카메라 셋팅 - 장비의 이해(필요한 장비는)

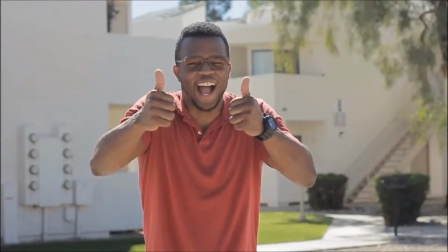749s
We create a shadow across the entire body, which gives us much more controllable, consistent light, and it creates a rim light which separates the actor from the background.
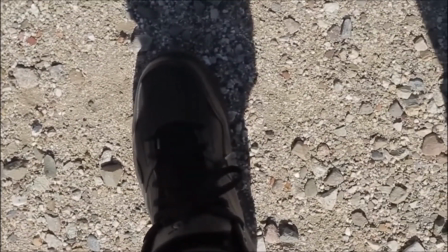758s
The great thing about backlighting is the exposure stays consistent. Once you expose for the shadows, it doesn't really change much.
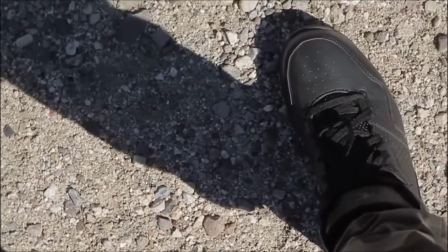765s
Even if the sun gets a little brighter or it's pretty cloudy, this doesn't really affect your shadows.
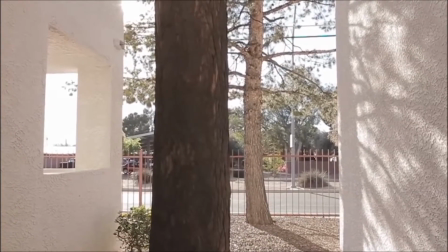771s
Also, when you're shooting into the sunlight, or any light for that matter,
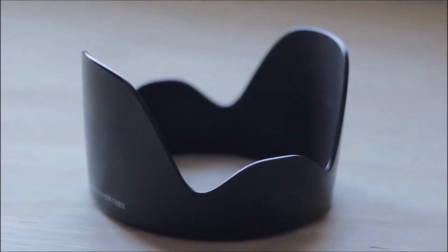775s
you're definitely gonna wanna use a lens hood or you'll end up with gnarly lens flares and a milky washed out image.
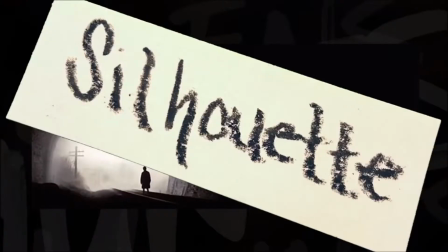781s
Unless, of course, you want the lens flares, totally up to you. Silhouettes. A well-placed shot of a silhouette can be very filmic.
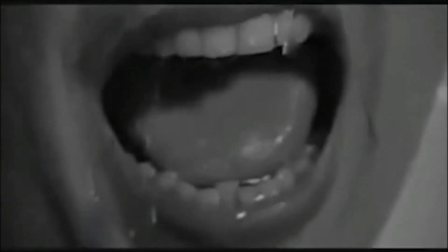788s
Sometimes you don't want to show so much. Sometimes less is more.
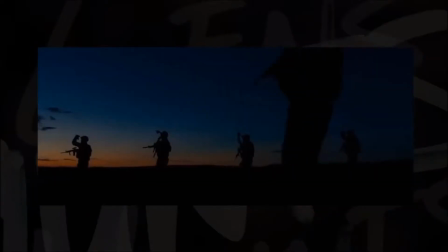791s
Silhouettes can create a lot of emotion and they can be very moody, so be very careful how you use them.
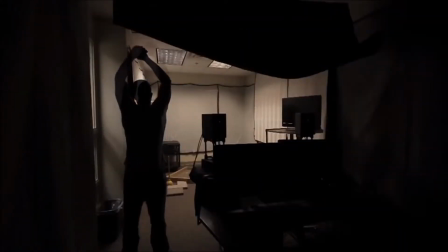797s
Just make sure the lighting behind your actor or subject is much brighter than the light in front of them.
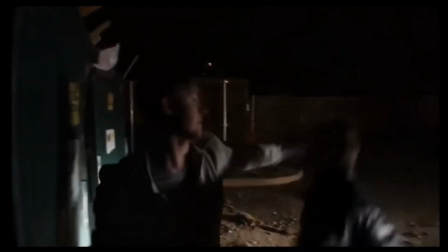803s
Shooting actors against the sunset's one classic way to do it. Note: there's a difference between a shot that's underlit and intentionally shooting a silhouette.
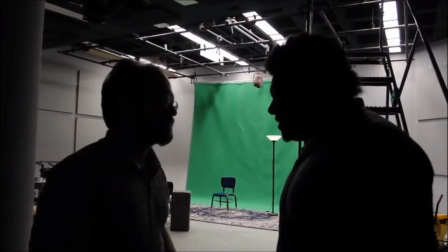811s
A silhouette is a stylistic choice, not a technical oversight for you youngins out there.
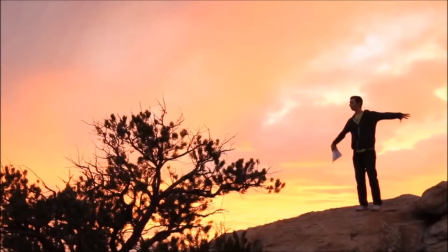816s
Magic hour. Magic hour is the first hour of the day when the sun is rising and or the last hour just as the sun sets.
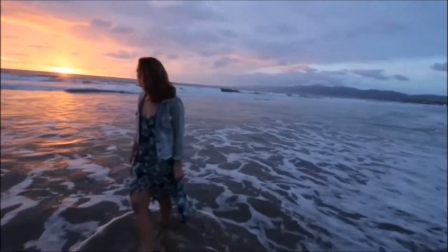824s
You can get some beautiful lighting at magic hour. It's free, it's filmic, and you see it everywhere.
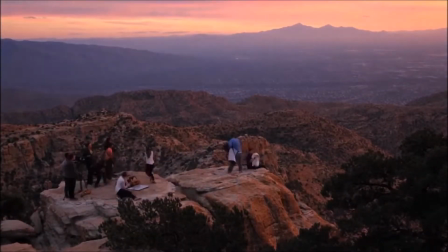831s
Planning your exterior day shoots around magic hour when appropriate is one insanely easy way to step up your visuals.
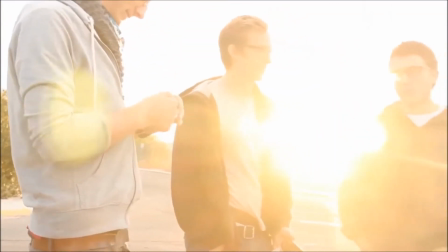838s
Light baths. Light baths are dope. Stick a light right behind your actor or subject and reveal it with a camera move.
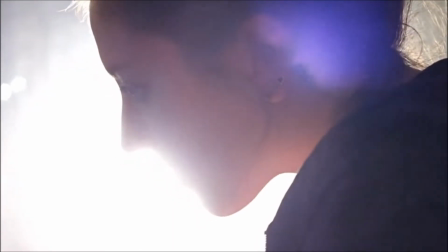846s
It's not appropriate for everything, obviously, but it is boss sauce.
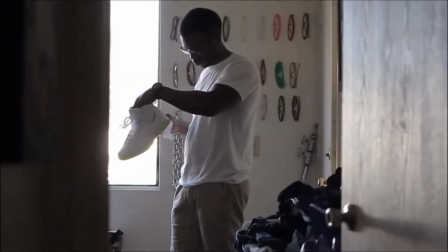852s
Depth. You should always look for ways to add depth to your shots.
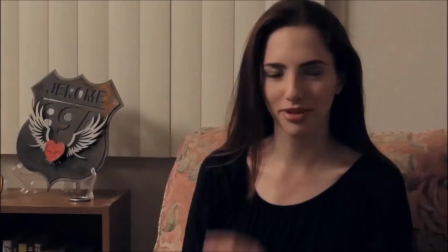855s
If you're shooting in small apartments, shoot through doorways, pull actors away from the walls when you can.
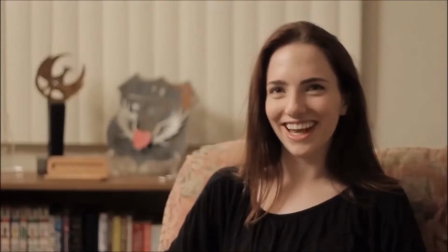861s
You can move furniture, couches, chairs, and tables if you need to. While this might not be appropriate for every shot, it definitely makes a huge difference.
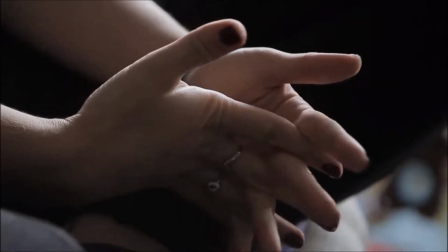869s
Close-ups. You can make anything look good for cheap in a close-up. If you're short on time, they're much easier to light and faster to shoot.
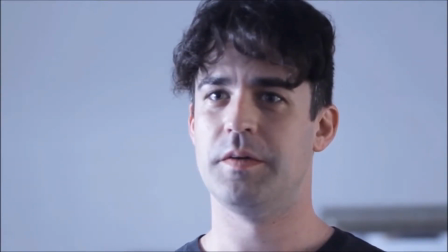877s
If you don't like some aspects of your set but you can't control it, you can always go tighter and frame some things out.
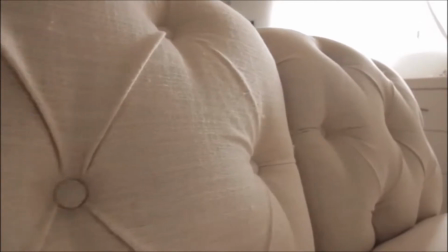883s
Textures and patterns. Textures and patterns look amazing on film. Leathers, furs, tweeds.
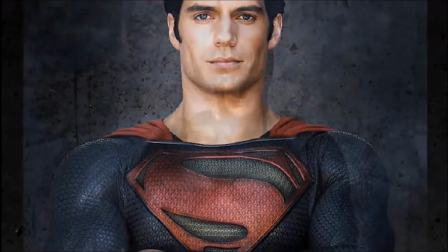889s
Did you notice how every time you see a comic book movie, the suits are always made out of different fabrics and some sort of textured material?
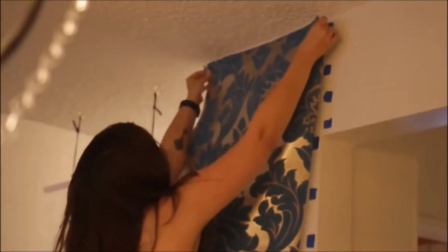897s
That's because it looks dope on camera. If you're thinking of ways to spice up your locations, consider adding patterned wallpaper.
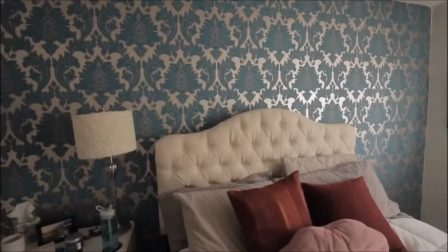904s
They're not too expensive, and they're easy to temporarily hang using carpet tape.
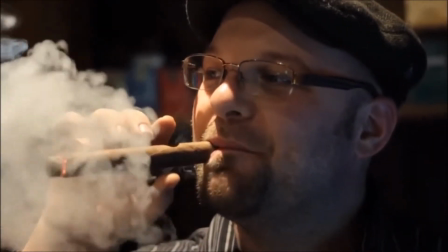909s
Interesting faces. An interesting face can do wonders for captivating your audience's attention.
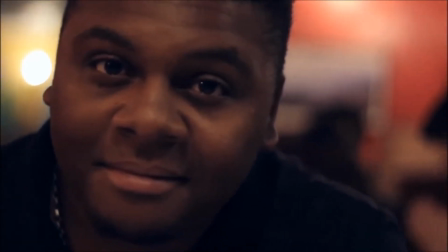915s
I've been in situations where I meet someone in life and I don't find anything particularly interesting about them, but the camera sees something completely different.
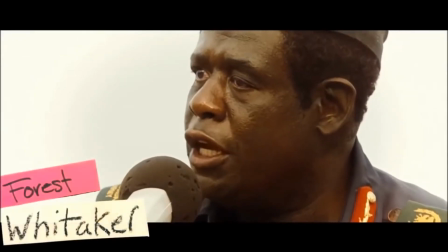923s
Take an actor like Forrest Whitaker, for instance. Most would agree he's not a very attractive man.
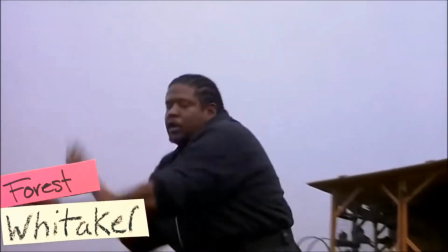930s
Sorry, Forrest. Aside from his amazing acting ability, there's something about him that the camera just can't get enough of.
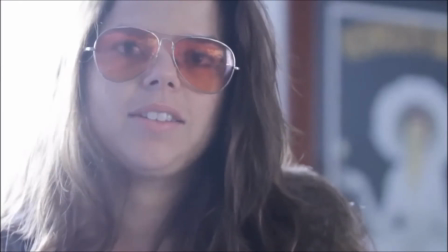937s
Very photogenic. Camera test everyone. You never know what the camera's gonna see.
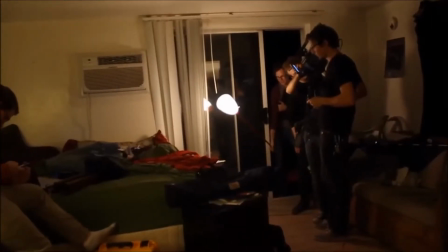942s
Filmic locations. Location scouting is huge. Having a filmic location is like shooting at magic hour.
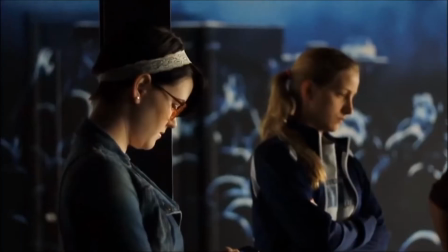949s
Everywhere you point the camera is just gonna look gorgeous.
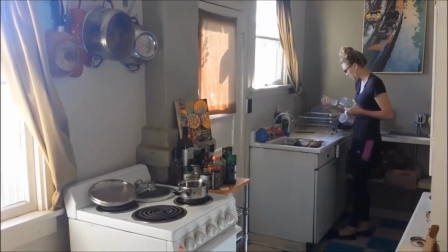952s
If you can get into older houses, they usually tend to be the best. Also, it helps to find a place with lots of windows so you can use natural lighting.
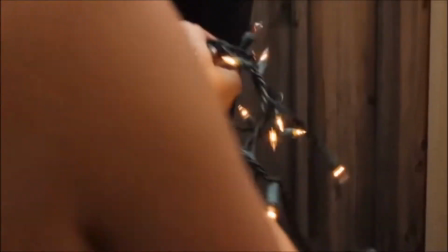960s
Christmas lights. Christmas lights are the best. You can add a layer of cinematic dreaminess by just adding Christmas lights.
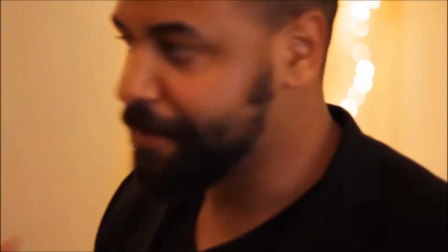968s
They're cheap. They look really, really good out of focus, and they're really easy to set up.
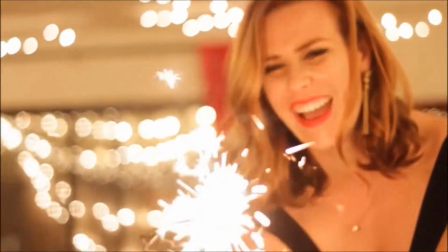973s
Christmas lights are not something you can throw in every scene, obviously, but it really works when used appropriately.
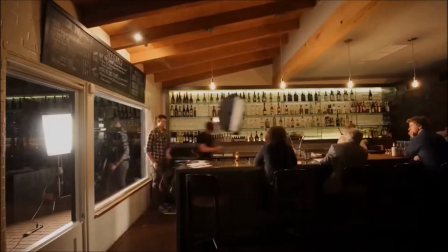980s
Transitions. Transitions can really take your work from being just another video to something memorable.
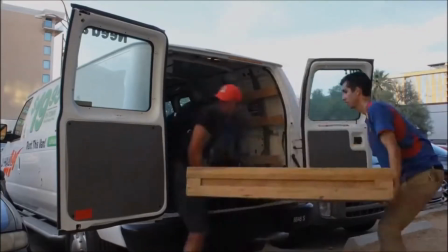986s
Coincidentally, transitions are probably the last thing that most beginners think about.
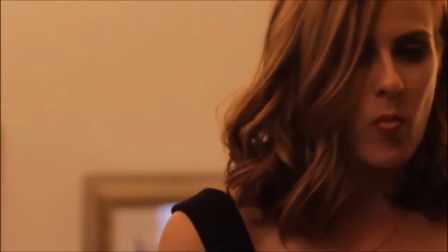991s
How do you plan to move from one scene to the next? Will you whip pan, hard cut, fade?